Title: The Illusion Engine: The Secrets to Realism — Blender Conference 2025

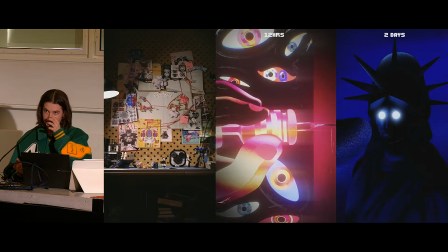[28:38]
Whereas in my head, if something feels out of reach, or I'm like,
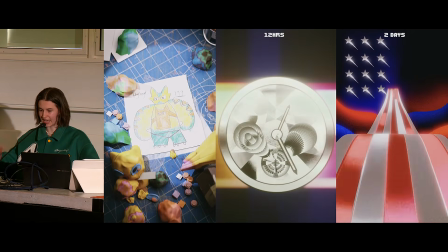[28:43]
okay, I don't know how to make that, I kind of see that more as like a green flag of like, okay,
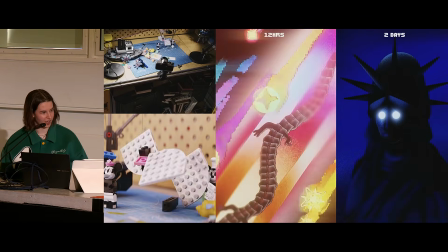[28:48]
well, that is a touch point or an area that I don't know a lot of. That means kind of there's a lot of learnings that can come out from that.
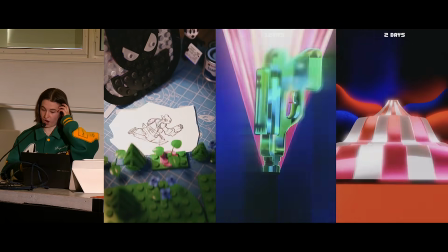[28:55]
And so these animation,
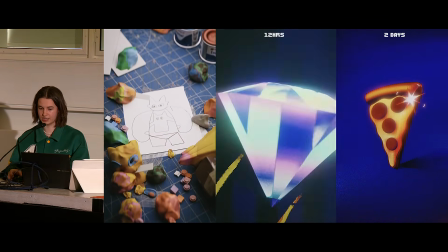[28:58]
the animation in the middle was purely an animation for prioritizing learning how to make something like an After Effects animation, but in Blender.
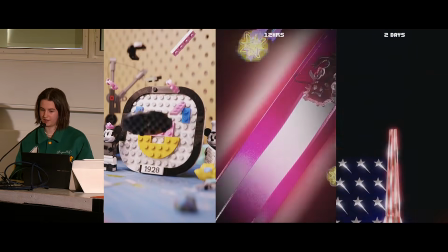[29:06]
And then the one on the right was then a project which I could then, once the client had seen the middle one, we're like, oh, that's cool.
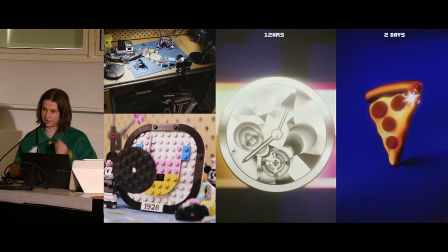[29:12]
Can you make something like that for us?
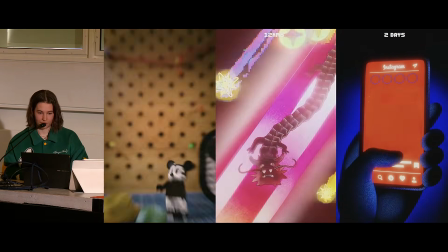[29:15]
So yeah, I'm going to break down kind of how I'm able to make these, or kind of what's involved with making them.
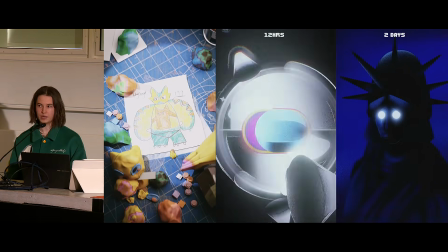[29:22]
Because again, it's the same kind of principles, and it's the only way that I'm able to make things quickly over a lot of different areas,
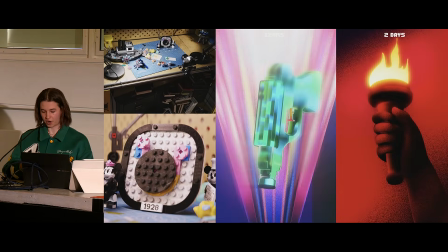[29:29]
is because I'm not worrying too much about the outcome. I'm prioritizing what I need to take, what's the first step to make this right now?
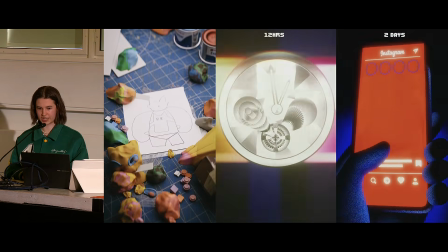[29:38]
I think a lot of the things that I try and do when I'm looking at someone who I'm really inspired by is really break down,
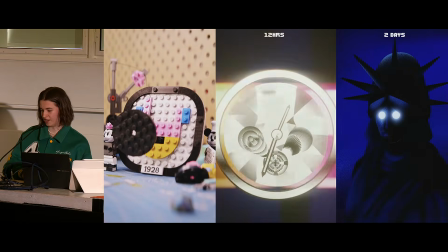[29:45]
like, this looks unachievable for me right now. Like, in my head, I am a certain category of artist, so I cannot do this style.
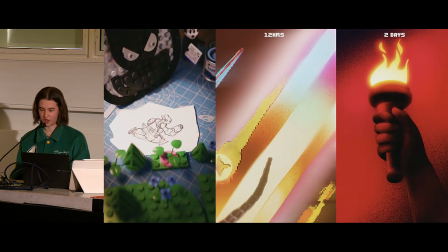[29:53]
But I think when you realize that a lot of styles and a lot of disciplines and also a lot of skills all
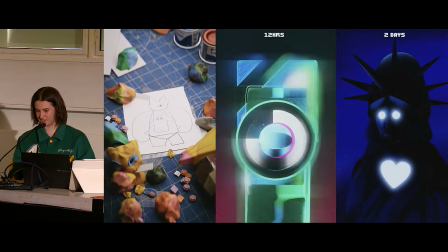[29:58]
start off with these very beginner stages that is almost accessible to literally everyone.
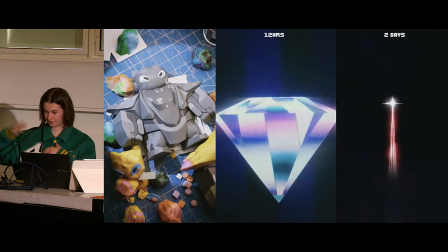[30:04]
So I think I oftentimes try to forget about, okay, I'm trying to make this complicated animation.
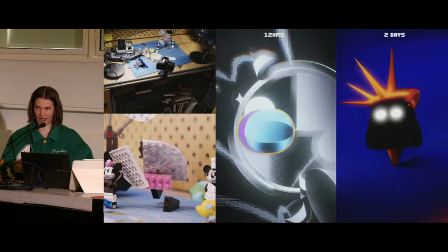[30:08]
What's the first thing that I can do in the next hour? Or what's the first step that I could take
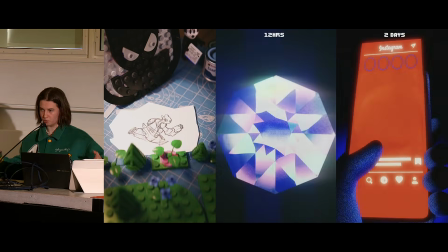[30:13]
right now that's going to kind of get that ball rolling and make it feel like I can do it?
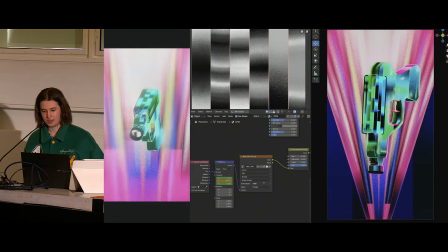[30:18]
So yeah, this was a kind of mainly a texture thing going on.
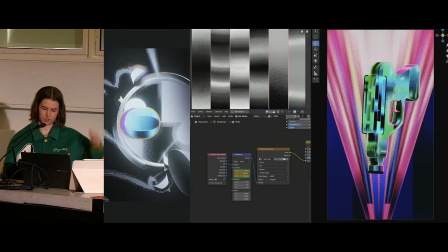[30:23]
Obviously, the movement itself of the gun is, kind of going up and down, it's going straight in.
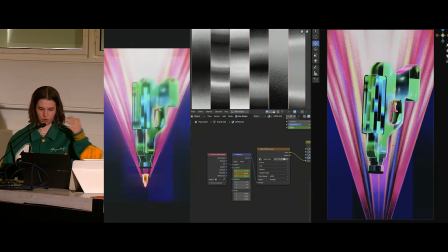[30:28]
There's not a lot going on.
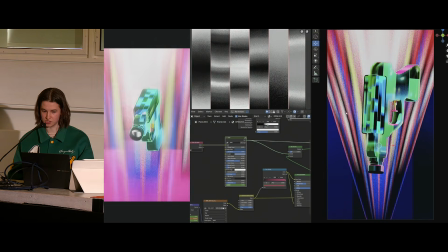[30:29]
Everything that is giving this impression of complexity is down to the textures, which again isn't complex.
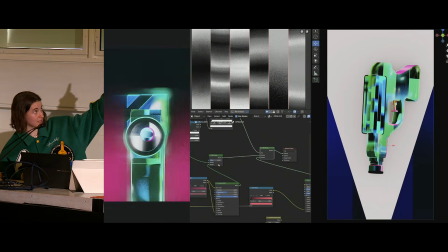[30:37]
I'm using. So at the top, I created this kind of grainy map that in Procreate,
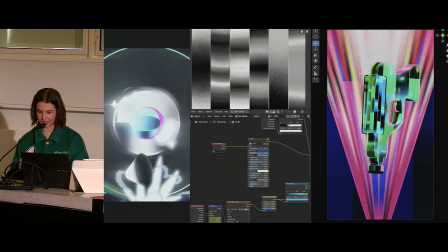[30:45]
or you could obviously use kind of create it anywhere. And then you'll see in the next slide.
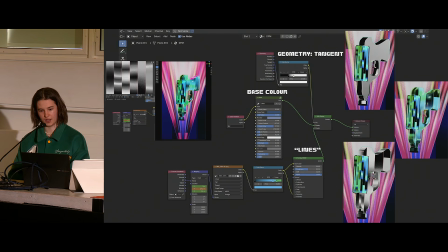[30:51]
I've got my base color of the gun, got this geometry, I'm using geometry tangent, and I have no reason to use that other than I was flicking through the geometry kind of things that they have, and the tangent section had the side of the panel of the gun that I wanted the
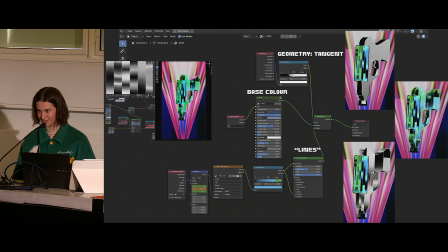[31:07]
grainy lines to animate through, and I was like, okay, sick. So then I used the geometry tangent as the mask, and then the lines at the bottom is only moving because I'm animating the map on the texture coordinate.
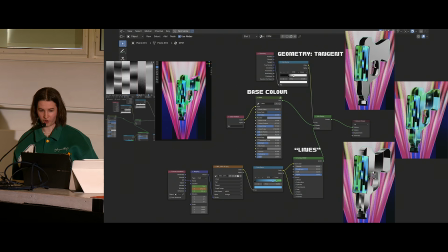[31:21]
So there's, again, not a lot of animation going on other than this illusion of detail and complexity going on, when in reality it's a base color with the lines that I made in Procreate moving from the map.
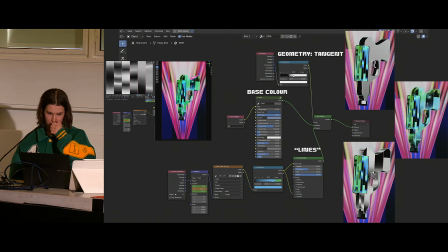[31:39]
And I use that for the background of so if we go backwards, the background shot,
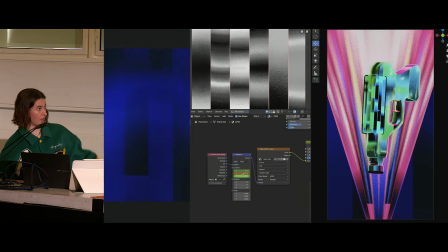[31:44]
the blue is using the same lines, just being animated on the mapping. The actual kind of this triangular thing that's coming out is a shape key it's a kind of a square panel coming down,
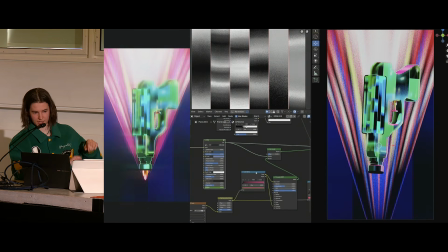[31:56]
or a rectangle panel coming down, then the shape key is expanding. And again, it's only got kind of those lines.
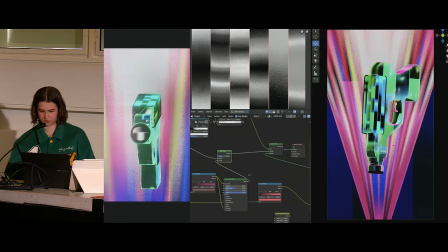[32:02]
It looks like the lines are moving because I've just put my line
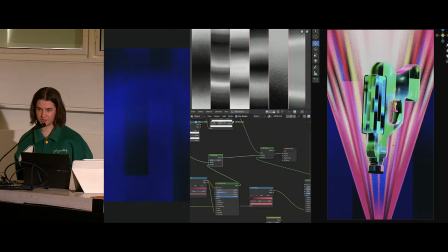[32:06]
graph thing over the top and put it as slightly transparent so you can still see the color behind it, but you also have this impression of like movement going on. And again, this shot appears on the screen for 2 seconds.
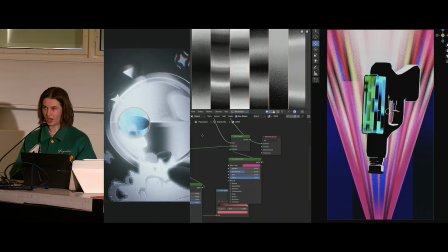[32:18]
So the idea of this piece was the piece itself is the art.
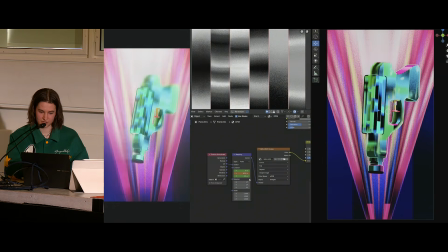[32:24]
It's not spending time on this 1 second thing that's it's part of the whole bigger picture.
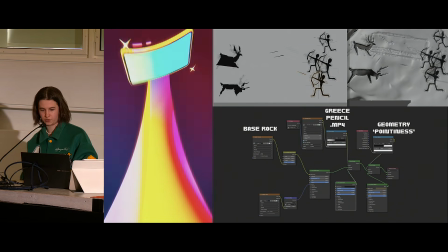[32:31]
So yeah, this was one of the animations for during the Samsung project that I did, where I was making this like multiverse thing.